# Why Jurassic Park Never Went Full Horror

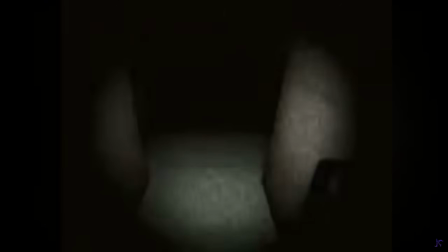[24:45]
Everyone is taken off guard, trapped in claustrophobic halls, sometimes sterile halls,
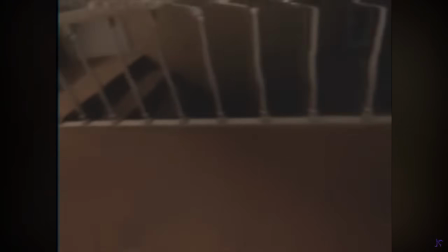[24:51]
or aware that the safety of their own homes offer them nothing.
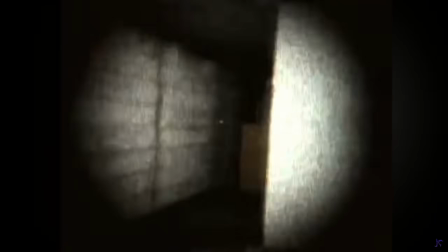[24:56]
Many of these have an analog horror / found footage quality to further emphasize just how real,
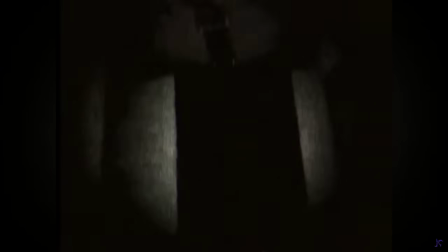[25:02]
and thus just how powerless, we are.
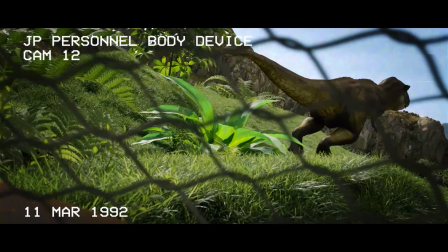[25:06]
It makes the perspective we have of the dinosaurs feel smaller because the scale is larger.
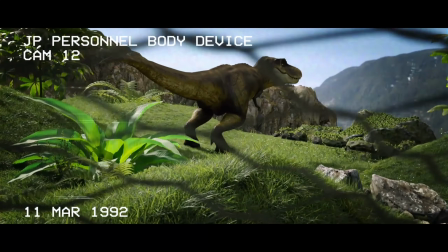[25:11]
We're looking up at them rather than looking at them from some helicopter camera level to the dinosaur's eye level.
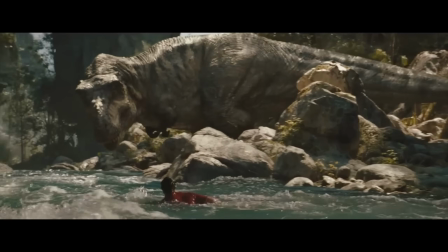[25:18]
This is something Rebirth also capitalized on, making dinosaurs feel gargantuan. I see the online films as a reaction to the action blockbusters, the expensive blockbusters, and most of these are made in Blender for free, using public assets. Or they're analog films using nothing more than the implications of monsters rather than the presentation of them. But I also feel beyond that, there's a sign here. People don't want their giant action films all the time. I mean, some are great. I love action films. Love Jurassic Park and Jurassic World, great series.
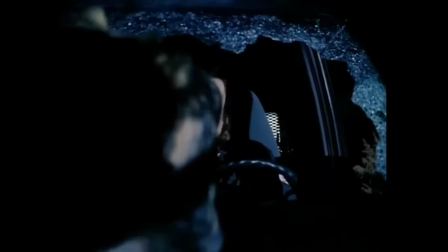[25:51]
But sometimes you need to go back to what Carnosaur did. Make dinosaurs into Jason Voorhees, into Freddy Krueger,
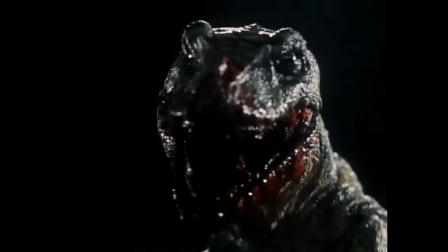[25:59]
into slasher villains who prey on innocent people and tear their lives apart.
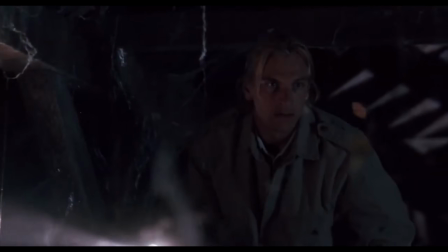[26:05]
Arachnophobia, in many ways, is more akin to what these people want to see than another action blockbuster.
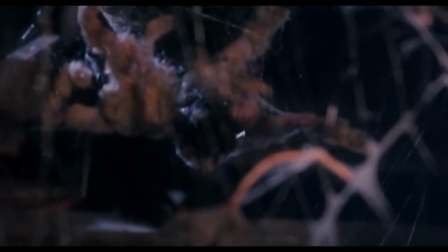[26:11]
And it's funny because Spielberg had a hand in that film too. So from here, we're going to move into the pitch phase. I'm going to tell you what I think I'd like to see done in a dinosaur horror story. We're going to briefly pitch an idea to the world. Maybe if you're watching, you might be a filmmaker yourself. In which case, credit me for it. But I want to ask a few questions before we pitch this. Where will the story take place? What kind of characters will we be seeing? And how intense should it be? Well, for the last one, very.
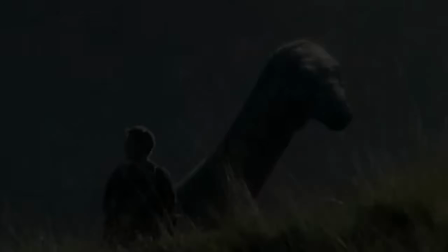[26:39]
This is going to be a bleak story. Setting and characters, I want to emphasize that we need people who aren't soldiers.
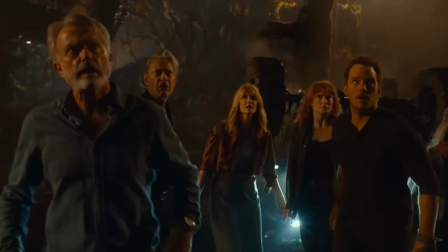[26:45]
Don't even know if they can use guns, maybe. They shouldn't be scientists. They shouldn't be anyone who knows what's really going on. I've always been a fan of these kinds of movies, like Tremors or, again, Arachnophobia,
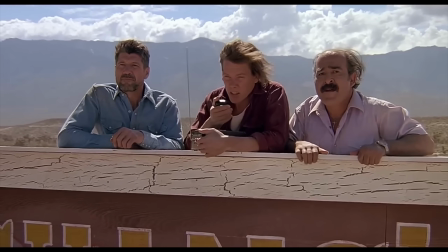[26:54]
where average people who have some knowledge of what's going on, but not a whole ton, get stuck in a situation that's beyond their control. Something extreme, where nature overwhelms them. They're not prepared to deal with the obstacle at hand. Average people living average lives. Maybe the suburbs, maybe a rural America, somewhere where they aren't exactly equipped to stop it.
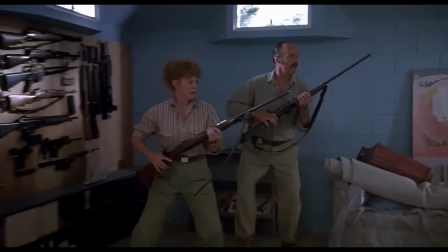[27:15]
The only exception should be a Burt Gunner-esque character, someone with a huge arsenal of weapons in their basement who's been prepping for doomsday for years.
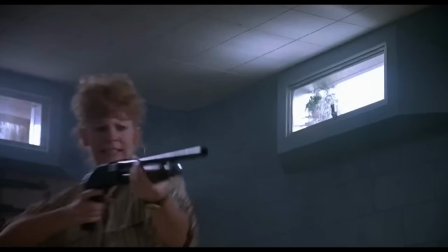[27:23]
This character, however, will not be a protagonist, but rather someone who they come into conflict with. We'll get there. I also think there should be some lab or medical facility in the area that's responsible for what's going on. But I think we should never learn why the dinosaurs are there. I think it's unnecessary.
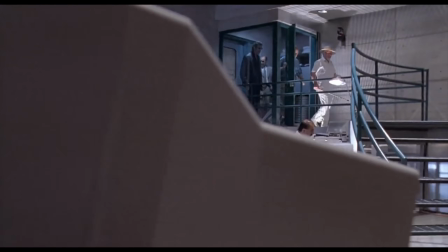[27:42]
Some people insist on explanations for everything, but think about this. Hitchcock never explained why the birds attack the birds.
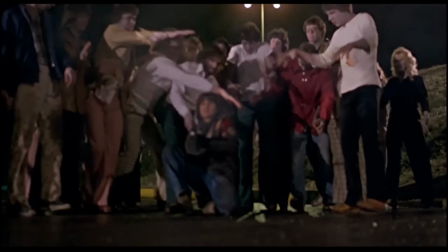[27:49]
Romero never explained why the zombies rise from the grave.
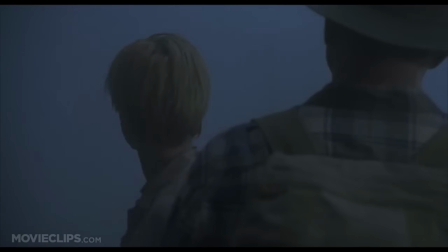[27:52]
Why should we have to explain why dinosaurs are here if the focus is not on explanations and science going amok, but rather survival? You look at Primitive War, the revelation it's a warp machine bringing the dinosaurs back from the Soviet Union, it undermines the concept. Unless your film's about playing God or playing with science like Jurassic World and Jurassic Park are, it's not necessary. If you're not going to make a story about creating dinosaurs, it's not important why they're there.
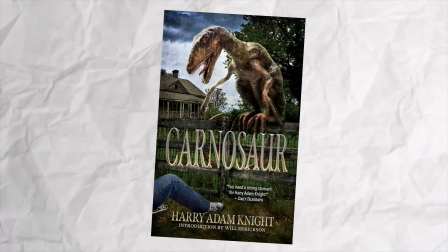[28:19]
Carnosaur, I think, is weakened when you learn that all the dinosaurs come from chickens, and by a scientist who wants to start World War III or whatever.
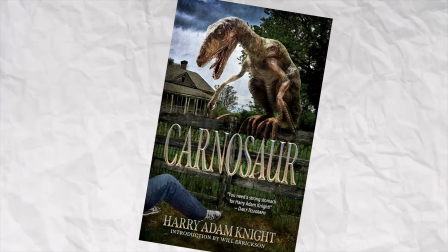[28:26]
It's the underwhelming part, and we don't really need to know, because the characters might never know. Isn't it more frightening to see something you can't explain, can't justify, can't understand? I think so.
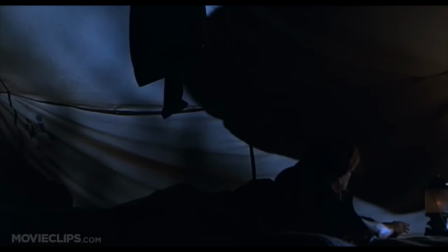[28:38]
Focus on the carnage, focus on the idea of survival, and give implications as to what happened through set design. Don't tell us exactly what happened. Have us go to the lab at some point and see technology that the characters don't understand and can't use.